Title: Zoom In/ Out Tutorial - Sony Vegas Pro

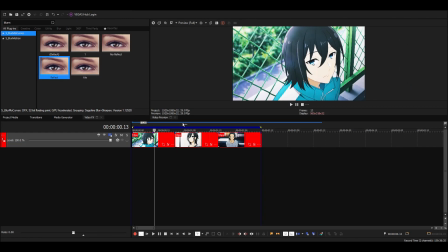Okay, so today I'll show you how I make my zooms, and I'll also try to explain how you can adjust all of the values so you get the speeds you want. And then we're gonna add some blur, and I'll show some methods for hiding the motions a little bit more.
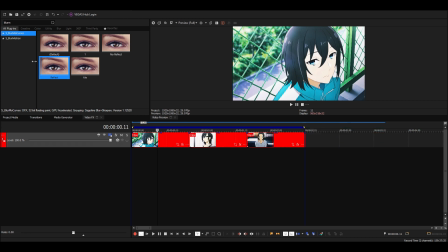So let's start by just adding S blur mode curves.
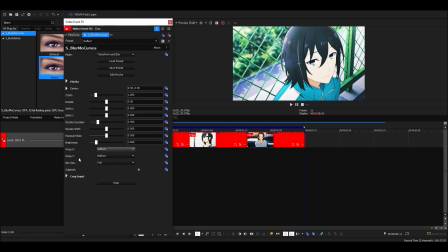I have this preset with wrap X and Y on reflect and 0.5 shutter duration. This is just the blur you get with the movements. It's decent, I guess, but decrease it from 1 at least, because 1 is way too much.
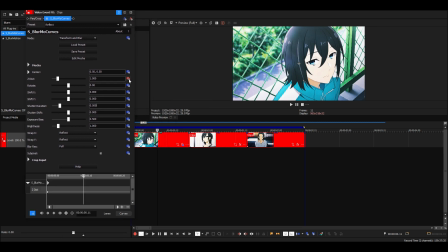Then we're gonna animate the C distance. And I'll just do a zoom out at the start so we have some movement before the first transition. So I'll make a keyframe here, and then the one at the start we're gonna put to 0.4.
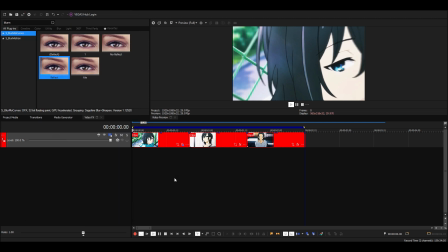And just put a fast fade on this. So now we have some movement.
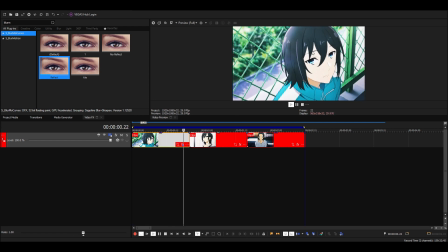You should make these zoom outs pretty slow, because
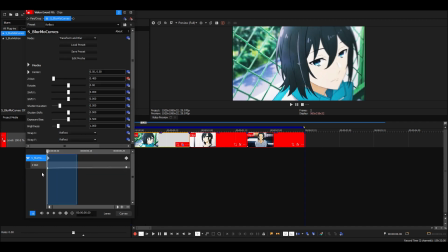it'll give more movement and you don't have to hide any motion tile anyway, so it's fine.
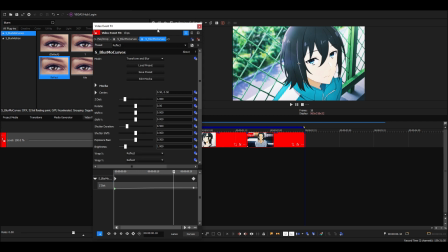Then we're gonna do a zoom in after this. So I'm adding another blur mode curve.
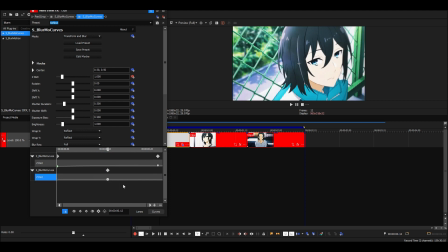Then go halfway here, and then go about 3 to 5 frames forward. I'm doing 3 frames and put this to 0.4.
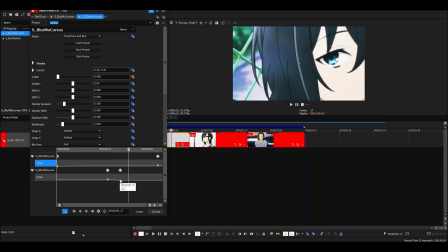If you do 4 frames instead, or 5 frames, it'll just make the beginning slower and the end faster.
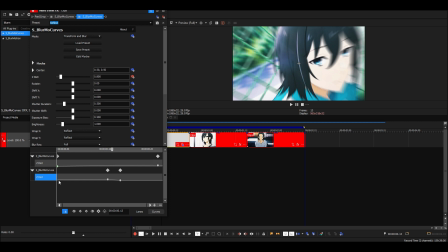So if that fits your style, then go ahead and do it. For the edit at the start, I just use 3 frames. So we have keyframe with 1, then 0.8 and 0.4.
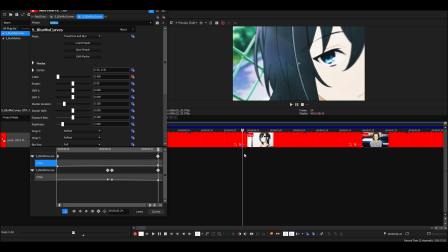Just put this one at the last key, at the last frame of the clip. You can see if I go 1 frame forward now, it'll go to the second clip. So this is the last frame you'll see. Then go 2 frames back from here and put this keyframe over here.
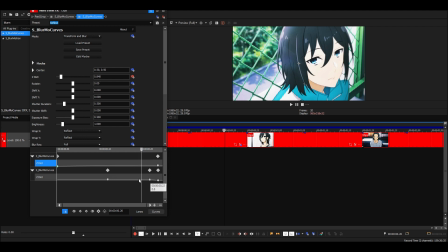You can also do like 3 or 4 frames, then it'll be slower, or it actually depends, but it'll look different, so you can at least try.
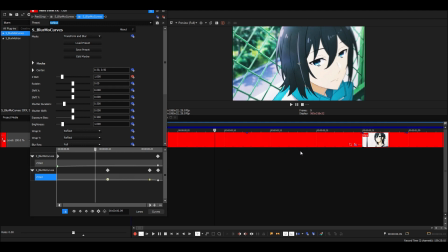And yeah, if it looks the way you want, then make it that way. But now we have something like this instead.
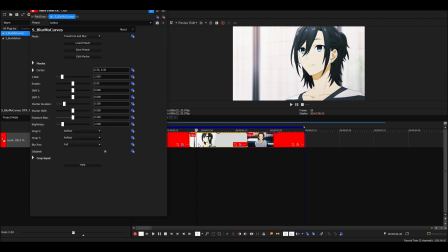Then for the second clip, we're just gonna add blur mode curves again, animate it. I'll go 3 frames forward here also. Put this one over here, then we're gonna do 2.5 here on the zoom out.
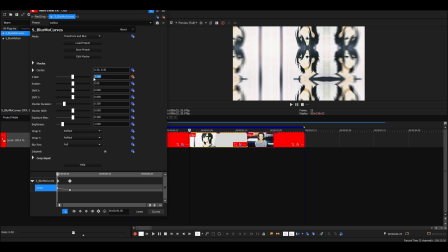A zoom out of 2.5 will move the same distance as a zoom in of 0.4,
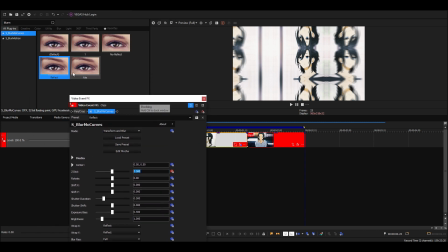because you can see if I just put another blur mode curve
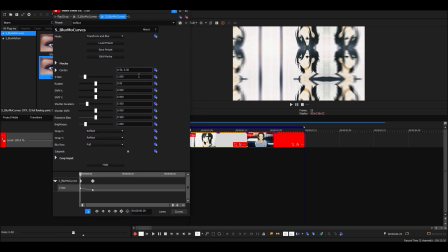on here on top of it and then zoom in 0.4, it'll reset the zoom to normal. So yeah, that's why I'm using 2.5 here.
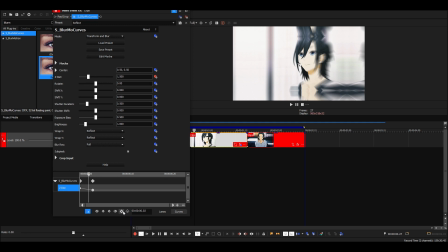Then we're gonna add a keyframe here. So we do it the same way like we did on the first clip.
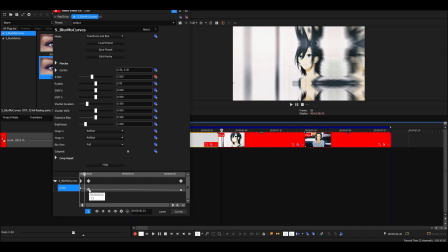Drag this one to the end. So we have 2 frame distance here, and just put fast fade here. Now you can see a lot of motion tile, because shutter duration doesn't hide it at all.
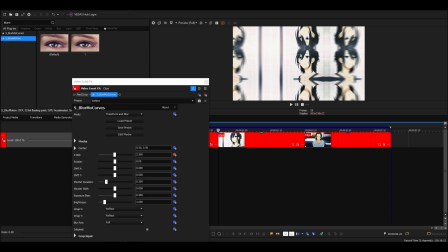Then we're gonna add some blur motion on top so we get a proper blur.